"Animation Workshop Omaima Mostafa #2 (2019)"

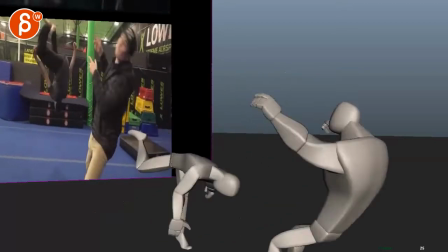4s
All righty, let's play this in full speedy short. We'll loop this a couple times. You get the hit with the ending.
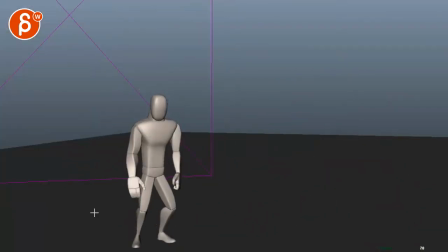11s
Let's play this one more time. All right, and you are mentioning here, you move to spline.
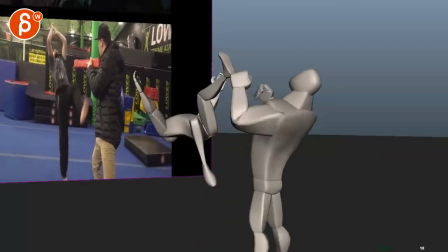19s
All right, you added more breakdowns. I can see that, especially during the section, which is cool.
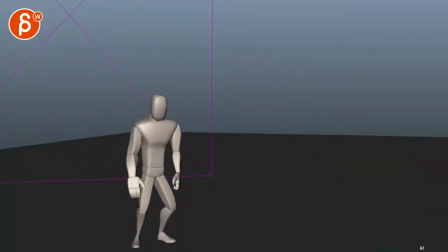25s
Made the timing faster. It felt a bit slow once I moved to spline. I got some thoughts on that. That's a bit too fast right there on that drop right there.
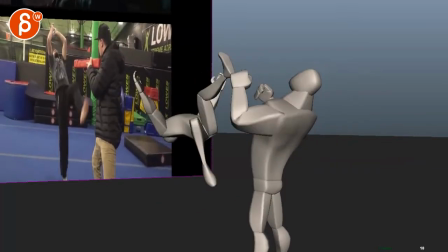36s
But there's stuff you could tweak. Well, let me just go through your notes here. You track your arcs.
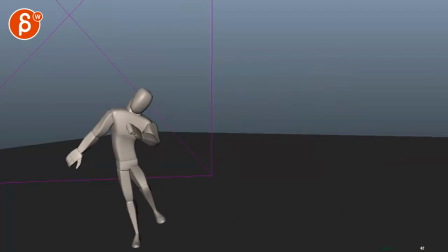42s
Always good to see.
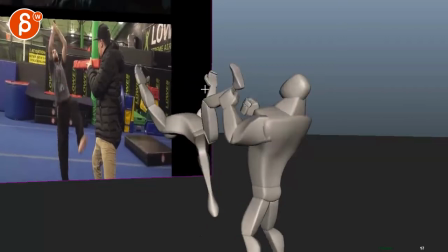44s
I still be careful about some of those arm arcs, how this only stop and have different direction changes.
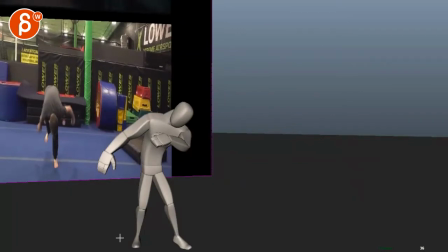52s
So be careful about that. Not sure about the part after he lands.
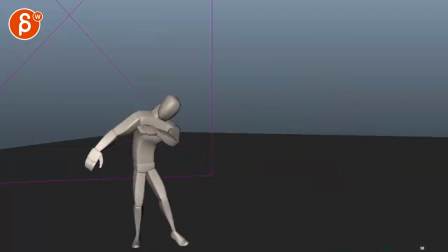58s
He does feel a bit relaxed, and the timing's a bit weird there, but I've got some thoughts there. Still working on the other guy.
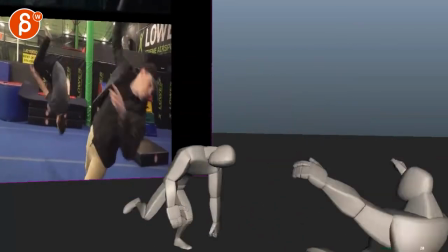64s
I changed the gun part, as you suggested. I made him the punching pose. I think that's cool.
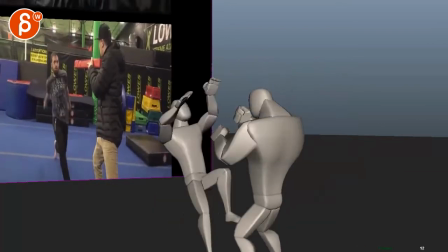69s
I think the contact point will definitely be better.
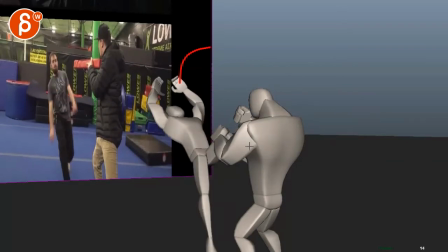75s
I wonder, though, what he could do is potentially move him with the chest more towards us, meaning that imagine he's here with the chest. you know that shoulder could be here where it's basically we see almost a front part of the chest other shoulder is here other hand could be here and he's
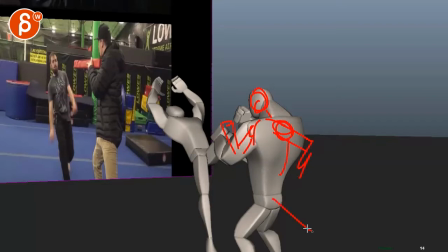93s
kind of there where you know even that leg this leg would be here going back and this back leg would be here again my drawing does nothing but i'm trying to find something where we take this shape here and move it over towards us mainly so we can see that leg more because
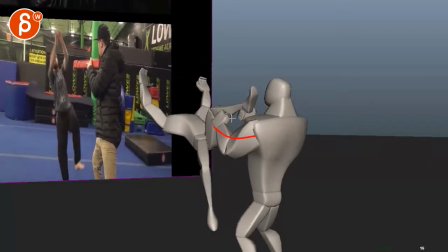110s
now with this we're starting to obscure a lot of the things and i think if you open the character up towards us so that you could still have taking that hand there but imagine even if that if this arm would be back here or something like this in the shoulder back and it's
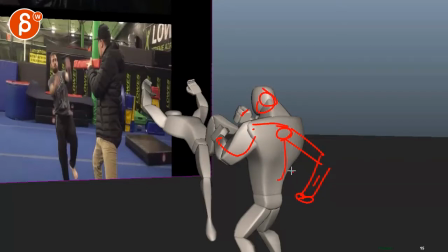127s
a bit more twisted towards us maybe just you know he's he's about to turn and it's something that's kind of not just one pose you can experiment with that a bit so we don't still focus from this guy but i would try something where we open this up where we don't hide like
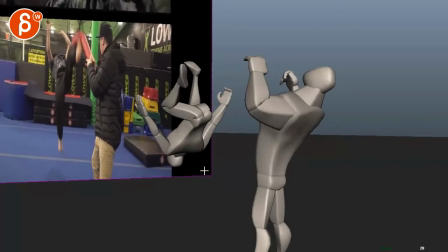141s
as much i'm kind of missing missing
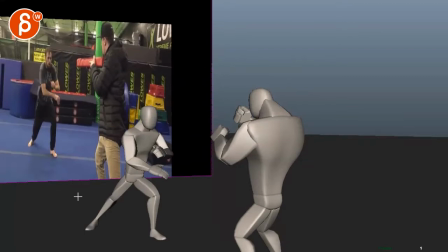147s
that part there now on the other guy the main thing the two main things when i was watching this for the first time was this once you're here